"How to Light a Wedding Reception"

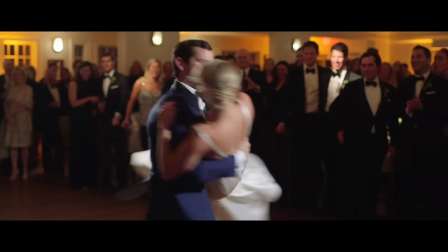11:21 um uh key light on the face of the groom and then the back of the bride here uh the light is off to the right and then on the left we have um a same light same intensity a nice hair light so it's giving some good shape to the subject and it's just
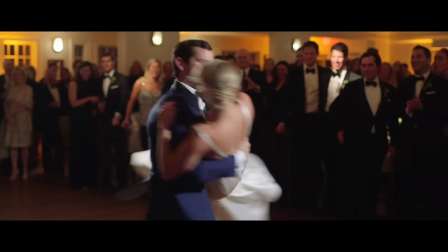11:36 hitting the subject it's not hitting the background both of these lights don't have any spill you can see that pretty well so the barn doors are working and then the height is good but you see the background you see this hot spot on the one of the groomsmen's face over on the right
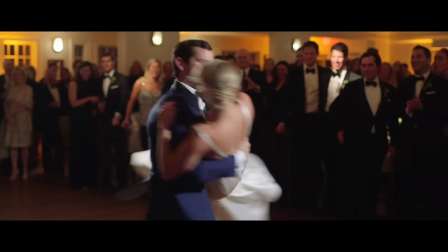11:51 side you know it would have worked really well if the house lights we can see at least three of them there had been turned down for this moment so that way we're focusing just on the subject that really would have been the only way to make it better but this is pretty this is a great example and then this is another angle from the same moment the
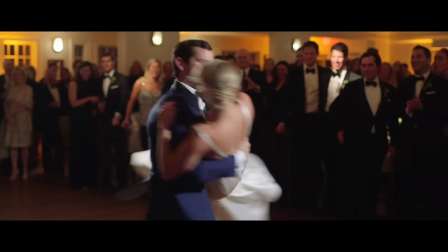12:10 two of them dancing I think it's over to the left of what we were looking at before and the shadows are kind of playing a little bit and once again like I said if the house lights in the background were turned turned down a little bit it would have sold this shot perfectly
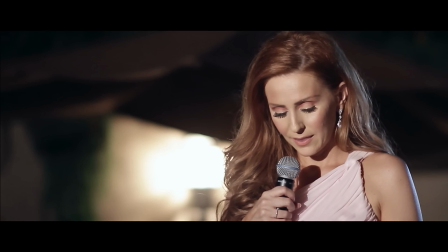12:27 so here's a new wedding toast and it seems like we have two lights here so we have some nice key uh seems like very strong powerful and sharp because of the the sharpness of the edges on the mic uh shadow on her chest and then we also can see
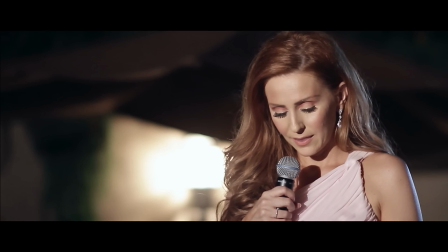12:46 this different um color temperature hair light over on the far right and behind her as you can see on the right side of her shoulder and her arm and her hair it looks like it's daylight balanced versus tungsten balanced which is the
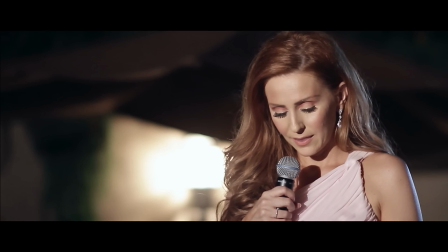13:00 other light and then of course the house lights are tungsten balanced um by having two different uh color temperatures you know for your fill and your hair light that can really help to separate the you know them from the background so if they didn't have that hair light they would completely it would
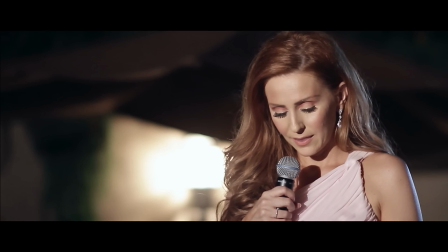13:17 feel flat it would feel less three-dimensional so that really helps but the biggest thing is that you want to expose for what your fill is whatever is filling up the exposure of the face in a soft way uh this is a really good example um just nitpicking it just seems a little
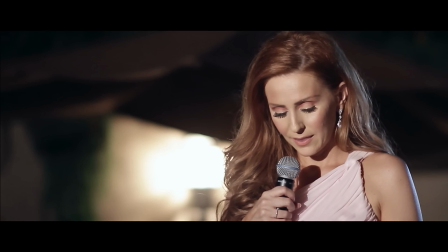13:34 overexposed and of course like i like um the background is a lot better and of course there is that really really powerful uh blown out light just to the or in the middle of the frame um if there was some kind of bokeh it would have been good but this is a really good example of shaping of light
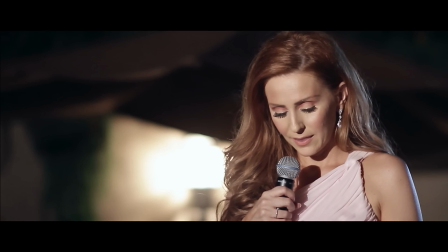13:51 it works really well so then this is the reaction shot from that same speech and we i think we can see um the the key light that was being used on the bride
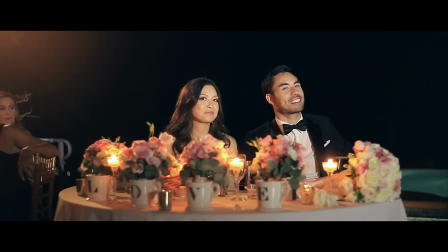14:03 so this next reaction shot of the bride and groom from that same wedding kind of gives us a little more information so it seems like we have that the hair light from the speaker is being used as the key on the bride and groom and that's something that is really,
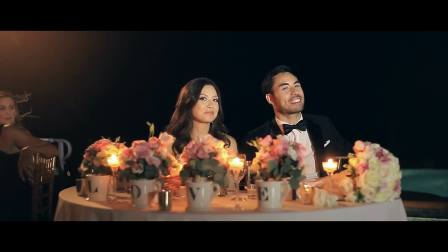14:19 really useful if you only have two lights, maybe three, you can use the same light in two different ways. So the hair light for one subject could be the key for the other subject, and then vice versa. Technically, you could get away with two lights if they're positioned perfectly.
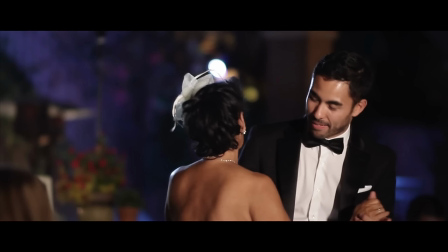14:35 And then from the same wedding, this is the dancing section, and we see the nice hair light and fill.
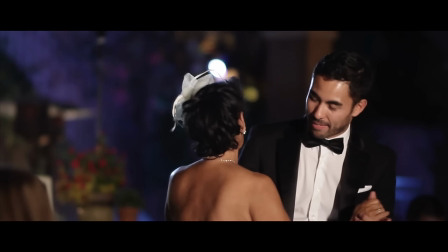14:41 I think this is really good, especially this is a great example of outdoor reception lighting using the tungsten as the fill to fill in give a soft nice key light and then using a sharp different color temperature
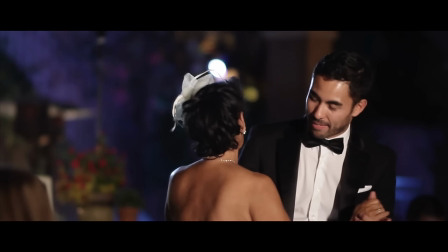14:56 hair light to give that shape so this has great exposure shape and then i think in this shot especially the exposure is on point as far as the subject being illuminated and then the background being a bit dimmer but with some color
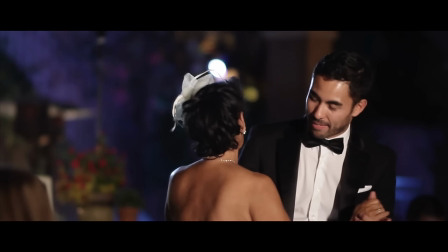15:10 some kind of interesting stuff and bokeh but not enough to pull your eyes away from the bride and groom so this is a shot in the
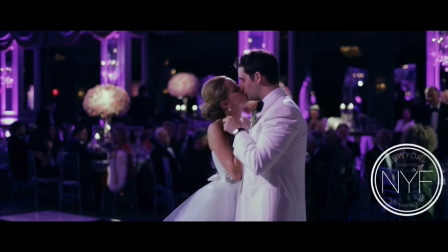15:19 plaza in new york city and they're known for their great lighting but you still have to set up so this is with torch leds and dito from new york filmworks and you can see some nice fill on the camera side but then you also have that beautiful hair light and the bride and
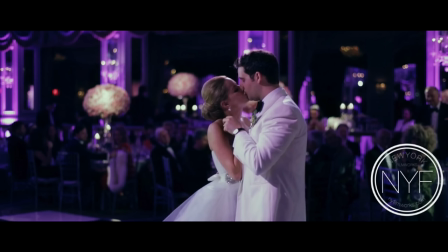15:34 groom are separated from the background because they're much brighter than the background so it fades into darkness and then you also see some kind of bokeh so this is a great example of like a medium so it looks like kind of like a 50 millimeter but that looks great and just one quick
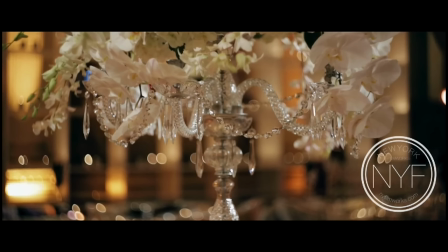15:50 thing about lighting receptions is that it's really smart to use the little torch led battery-powered lights to just like when you're doing details so something like this probably had a torch LED on the right side of the frame not
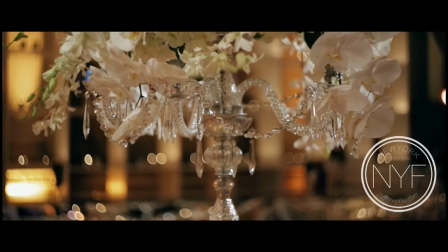16:07 too harsh but enough to give some kind of shape to the details here otherwise it would have been a lot flatter and also by doing that and illuminating like you know exposing for the subject in the foreground the background falls
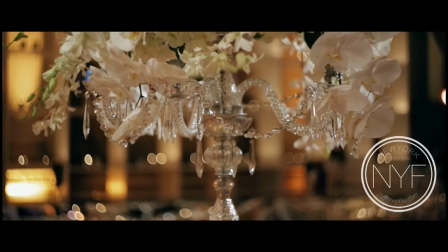16:22 darker and that really helps to pop the the subject in front of you from the background and also helps to not overexpose the bokeh, as you can see in the kind of the middle going across the frame here. So that works really well.
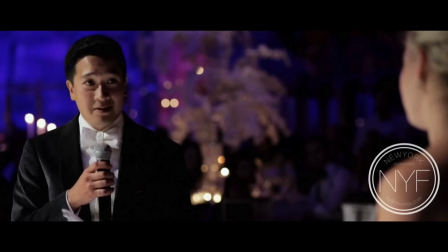16:38 So here's a groom giving a speech to his bride right on the camera. So this is like a dirty angle. And it seems like we have one single source from the left, from what it looks like. It probably looks like Adido, pretty high up, pretty far away as well.
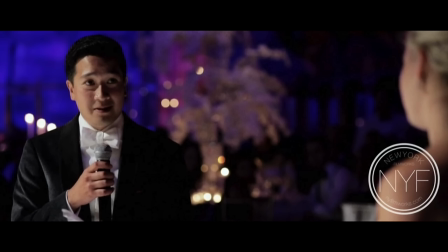16:57 and uh this works pretty well you know it's definitely not flat lighting i think things are better when they're not uh flat so this is a bit more dynamic um it would have been nice to have some kind of hair light on the the hair and the shoulders um maybe from another uh
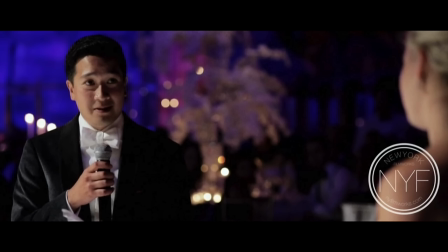17:13 dido uh very high and uh like above the frame uh to the right of that like tree thing in the middle but here's a good example of exposing for the face and the subject because you kind of lose a little bit of detail on the right side of his face but he's properly
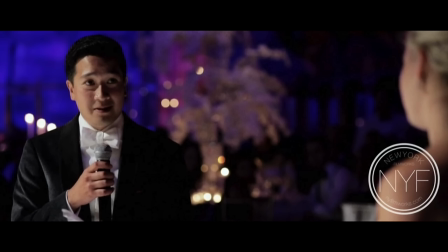17:32 exposed on the left and that is the height like the brightest point of the of the frame you know the composition you definitely want to expose for the highlight it makes the background fall and it gives that nice bokeh so so here's a bride and groom reaction shot you know you'll always get
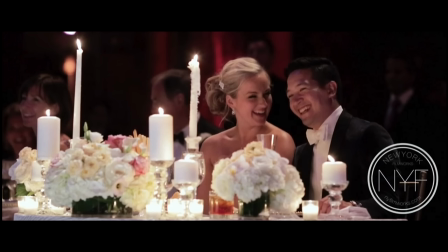17:49 those candles and flowers in the way but I think it's as long as you can see their face it looks really good and this lens is also a bit tight and I think that works to kind of isolate the subject a bit
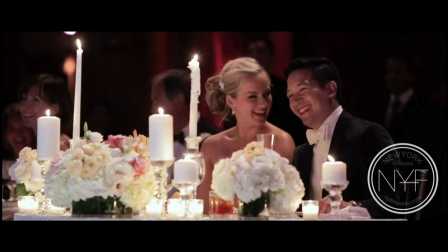18:02 we have a little bit of hair light as you can see from the groom's shoulders and and his face a little bit some some kind of light off to the right but it seems like they're pretty illuminated with the candles so you can keep that in mind this is a good example of
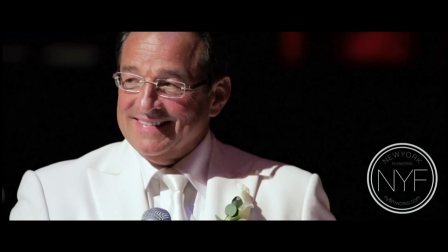18:18 like framing for a bride and groom reaction shot. So here's a man who's walking around and giving a toast which can be kind of difficult. It's almost usually better to have them on a mic stand so that you can light for that section and then they stay put there. So when they're walking around it's quite difficult.
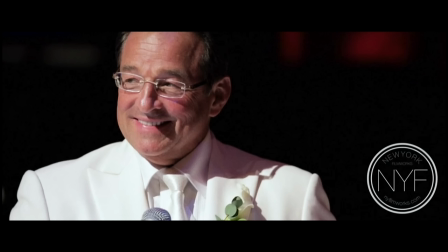18:36 As you can see he's a bit more illuminated here versus this shot where the exposure is a bit more proper.
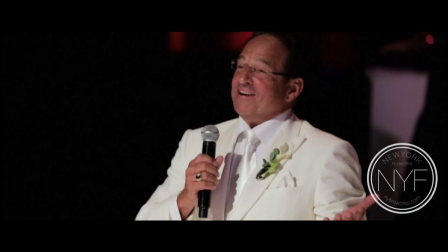18:45 It's a little out of focus for this screenshot.